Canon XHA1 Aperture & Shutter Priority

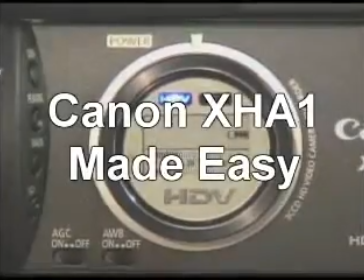We're here today to teach you everything you need to know about the new Canon XHA1 and G1 series high-definition cameras.
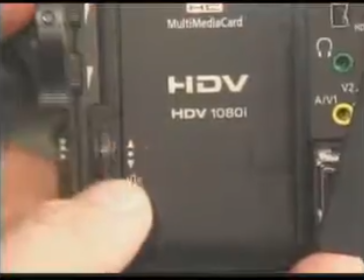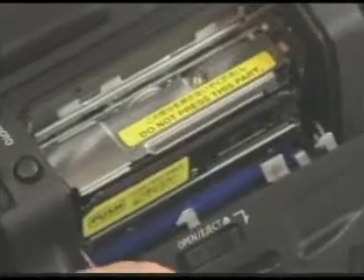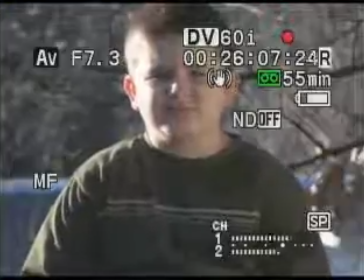Now, a lot of people ask, how do I get that film look, that broadcast film look? And I've gone into AV mode here, Aperture Value mode, and I'm going to show you how to do it.
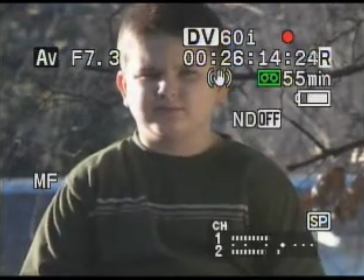I've turned the neutral density filter on, even though we're outside here and it's telling us to turn it off because our light's rather low.
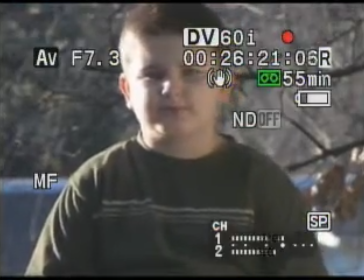So I'm going to kick it on. That's going to exaggerate this effect. And then I'm going to adjust the iris with the ring closest to the camera body.
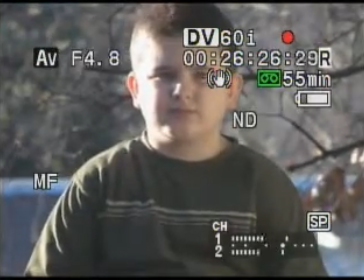I'm going to start to bring it down in value. You'll see that the background starts to go out of focus.
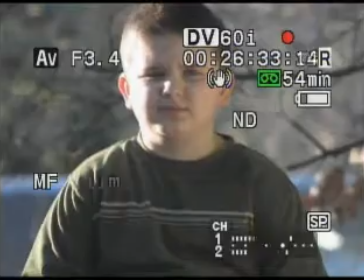Look at that at f3.4. We're popping the subject right out of the background. Focus is a lot more critical because we don't have a very wide depth of field.
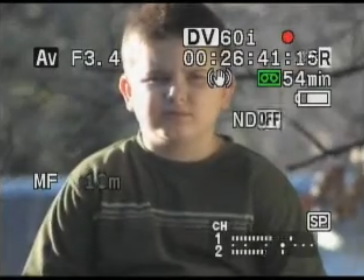The area which is in focus from foreground to background is quite a bit shallower because we're at that low f-stop, making the focus a little bit more critical.
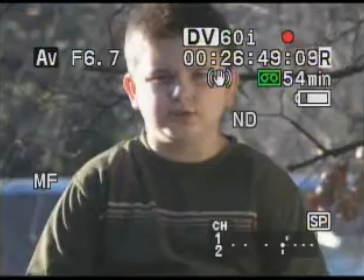And as we bring it back, you'll see that the background starts to come back into more focus with the foreground because our depth of field is wider.
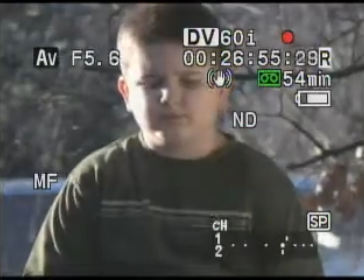So there you go. There's how to get that nice film look. Kick a little neutral density on even though you don't really need it,
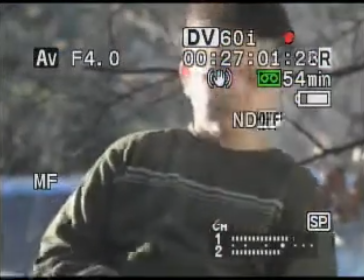and go ahead and adjust that f-stop down to a nice low number, and your focus, it's going to be a little bit critical there,
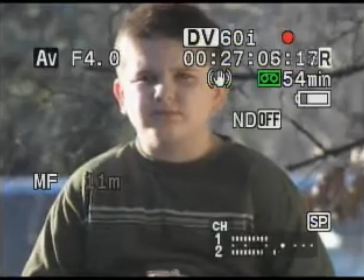but boy, when you get it just right, look at that. Subject pops right out of the background.
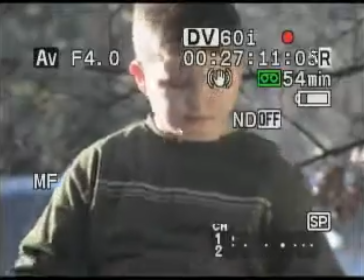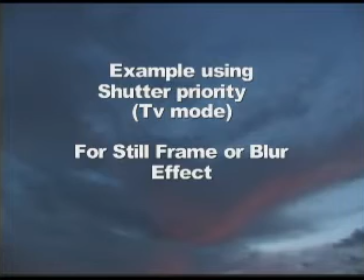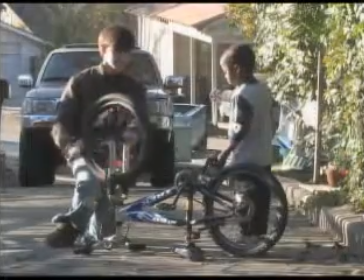Now we're going to check the difference that changing the shutter speed makes when you're in the TV or time value mode.
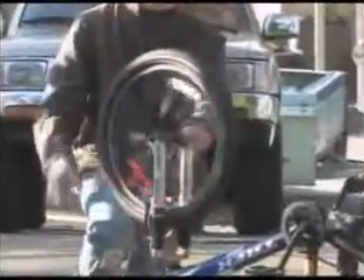I'm going to go ahead and take it into the wheel over here. Right now we're at the default setting, which is 60 frames a second.
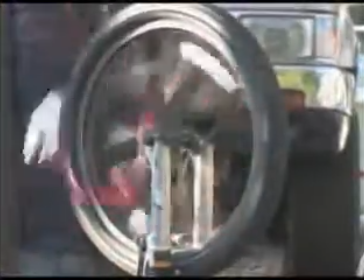And Trevor's going to speed up the wheel a little bit, and I'm going to adjust with a little rotating shutter wheel at underneath the side of the camera.
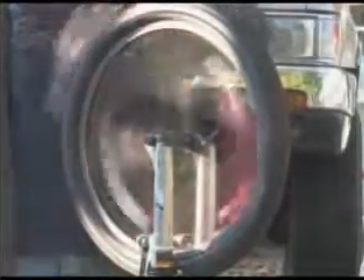First down, we see as we go down, we're now at a 15th of a second.
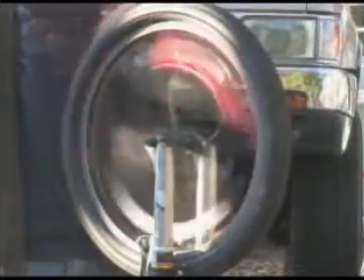It integrates, it sort of blurs the picture a little bit, and the little ribbon we put in there is blurring, gives a nice effect.
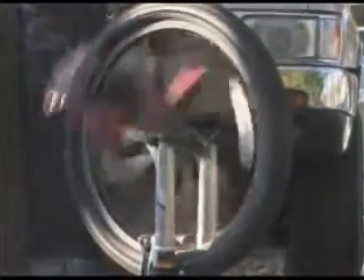Might be good for ballet. But now as we come up the other way, through 30th, 60th,
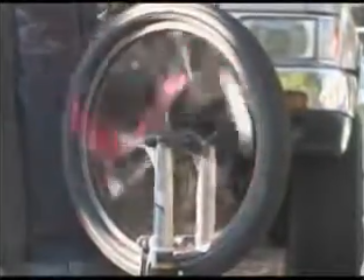and now as we get up a little bit to the higher, and you say if you're at a sports event and you want to start freezing the action,
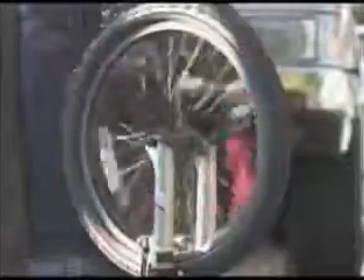now watch the spokes. We're going to see it starts to freeze the actual spokes so you can see them individually.
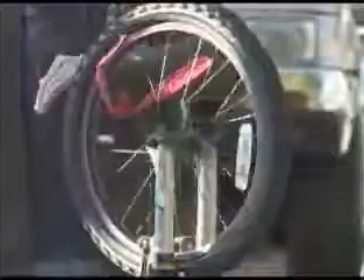Here at 500th we're at now. Go up to 1,000th.
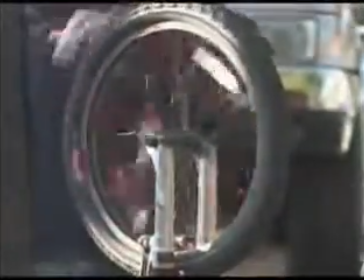Now at 1,000th you start to see the grain of the tire, actually the tread itself.
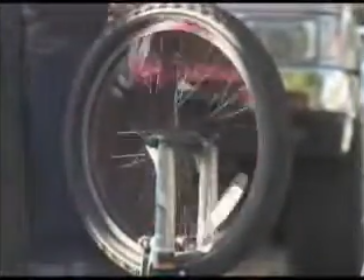So once we go to 2,000th or more, you can see just about the same effect here.
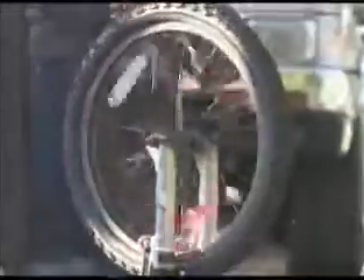If we were moving the wheel even faster, we'd have to go to even higher shutter speed. So as we bring it back down, you can see we're going to start losing the tire tread,
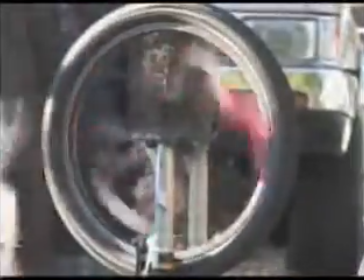100th down to 60th, the normal default, and we're seeing a slight blur in the spokes right now that you normally wouldn't even have noticed.
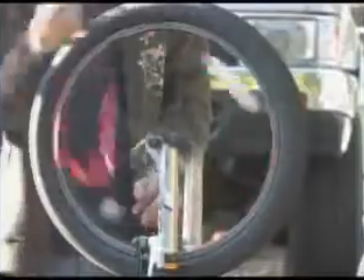But when we need to freeze that action at a sports event, we want to go to the higher shutter speed.
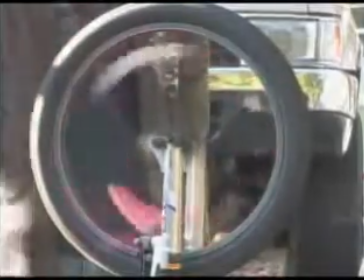There we go, slower shutter speed, 15th. And we could do that ballet dance sort of thing, a little bit of blurring, very apropos for certain shooting situations.
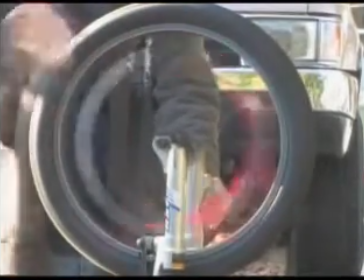So we call that integration. That's a technical term. But a great nice effect when you need that kind of blurring in slow movement.
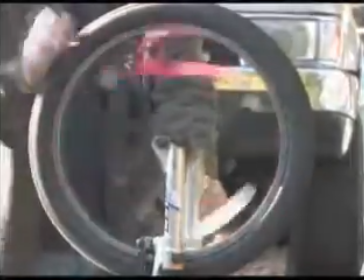But 60th is the default, and as we bring it back up to that, you can see that that's your normal shooting mode, and there's a slight bit of blurring.